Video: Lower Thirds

One of the oftentimes unsung heroes of great video production is titles and graphics. Leave them out and your work will be average at best and at worst, downright boring. The most common type of graphic used to identify people and companies are lower thirds. We'll be looking at their purpose and design and take you step by step through their creation as well. With these basic skills and a bit of imagination, you'll soon see your work rise from the depths of mundane to the heights of audience-pleasing excellence. Lower thirds have a very simple purpose, which is to communicate to your audience information about the person or event that they're watching on screen. They get their information from their placement along the lower third of the viewing area.
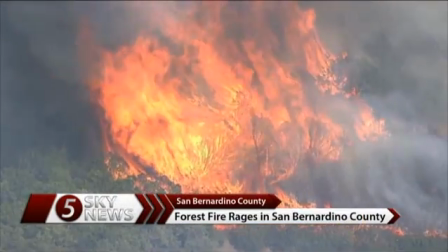[0:52]
You'll find them identifying the reporter on your local news station, the forest in which the latest fire is raging, and the current score of the game you're watching.
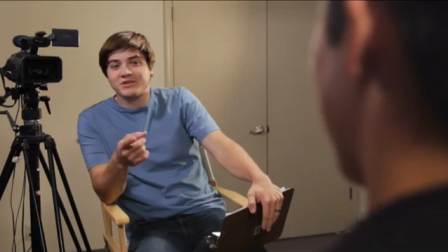[1:01]
Usually lower thirds appear for a short while then fade away. In some cases where a person being interviewed on screen over a period of several minutes,
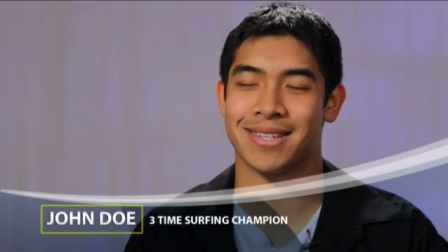[1:09]
the lower third may reappear occasionally to remind the audience exactly who this person is, what they do, and why their viewpoint may be important. Proper design is critical in achieving maximum lower third effectiveness. You want to draw an appropriate amount of attention to the lower third in order to convey the desired information without overpowering the primary content. But let's not just talk about it. Let's fire up our editing software and have a look at several important design considerations.
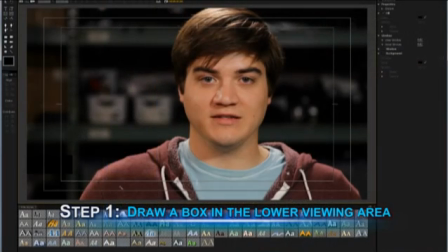[1:39]
Using the rectangle tool, draw a box across the bottom of the viewing area. It's okay to run off the screen at the ends. We're keeping it simple for illustration purposes, but on a real project and depending on your particular design,
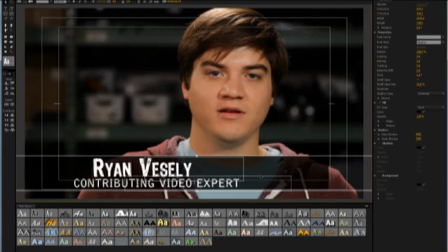[1:51]
it may be desirable to keep both ends within the view or even to extend the box to no more than 1/2 to 2/3 of the way across the screen. It's important, this is an important thing to remember, here is to keep the lower third inside the safe title area.
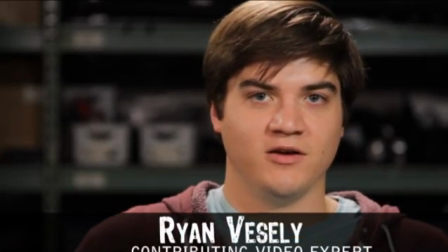[2:07]
Text outside this area could disappear on televisions with thick bezels.
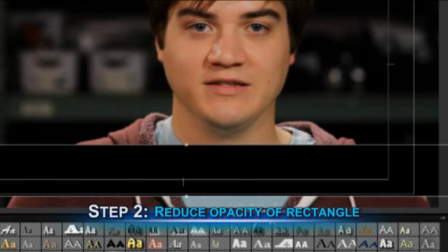[2:11]
Next, try reducing the opacity to allow the underlying video to show through just a little bit.
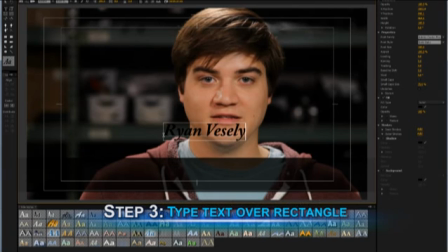[2:16]
With the Type tool, type the desired text over the top of the rectangle. In creating your text, readability is key.
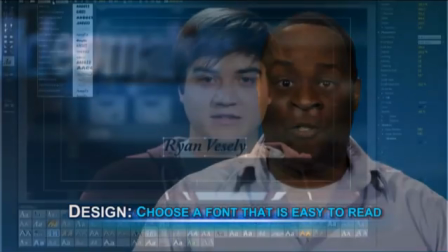[2:23]
Choose a font that is generally easy to use. Now, speaking of fonts, sans serif fonts work the best for video.
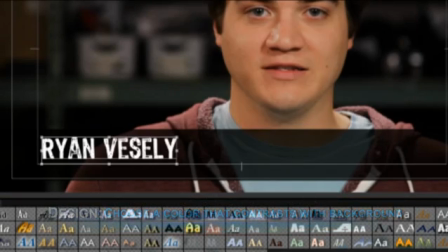[2:29]
When choosing colors, use one that contrasts well with the background. White or light yellow against a dark background can work very well.
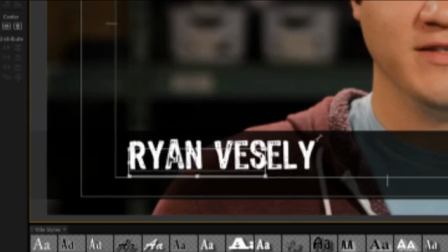[2:37]
Be sure to make sure your text is large enough to be seen on screen, but not so large that it will dominate the scene.
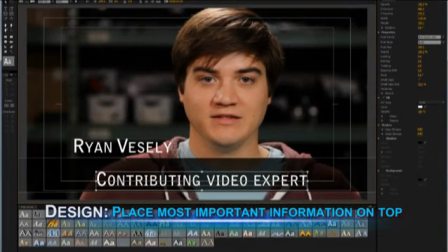[2:43]
When using multiple lines of text in your lower third, be sure to place the more important information on top and in bold with less important information underneath.
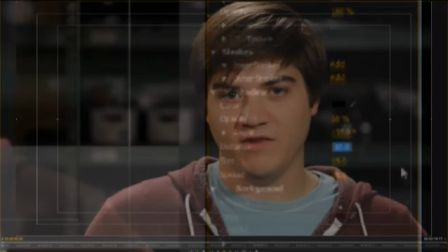[2:52]
Finally, adding a drop shadow to your text can make it pop right off the background, greatly enhancing its readability. Well, like text, backgrounds have as many variations as there are people to create them.
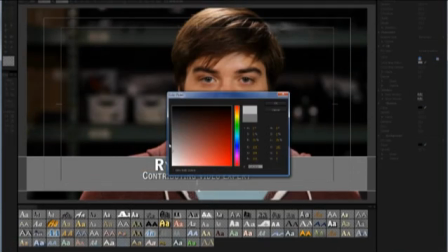[3:03]
They can be as simple as our rectangle with a solid color, or even a gradient with colors changing gradually from one to another over the length of the object.
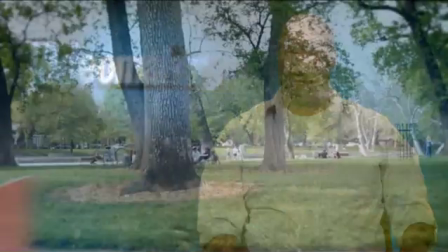[3:10]
Pictures can also be used to create very effective lower thirds. A photo or a stock graphic may be sized and placed on one side of the lower third.
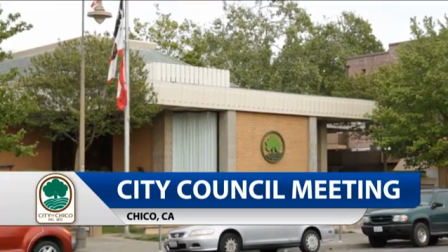[3:19]
Now, this may be a corporate logo or other appropriate images for added impact. Another interesting variation is to create lower thirds using video or a motion graphic.
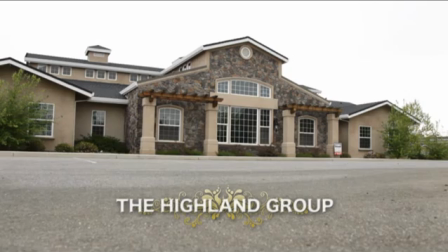[3:29]
Now, this gives your design energy and can make the lower third look more professional. Theme is another very important consideration when designing lower thirds. Now, the main idea is to make sure it matches the rest of the video.
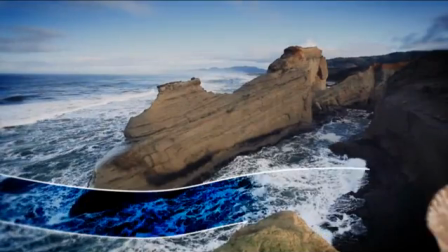[3:46]
For example, if your video is about a visit to the ocean, your lower third could contain an image or a video of seashells, crashing waves, or a jellyfish.
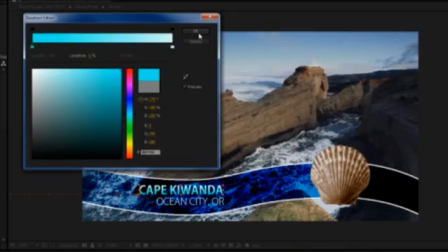[3:55]
The color choices should complement the colors one would find in the ocean water or sandy beaches.
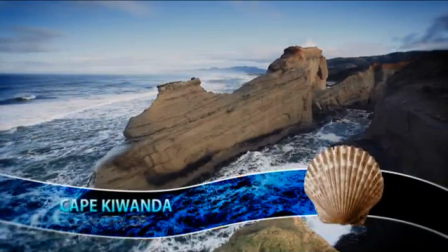[4:00]
Text could be given a ripple effect so it moves gently with the waves. Many variations are possible, but just make sure it matches the theme of the overall project.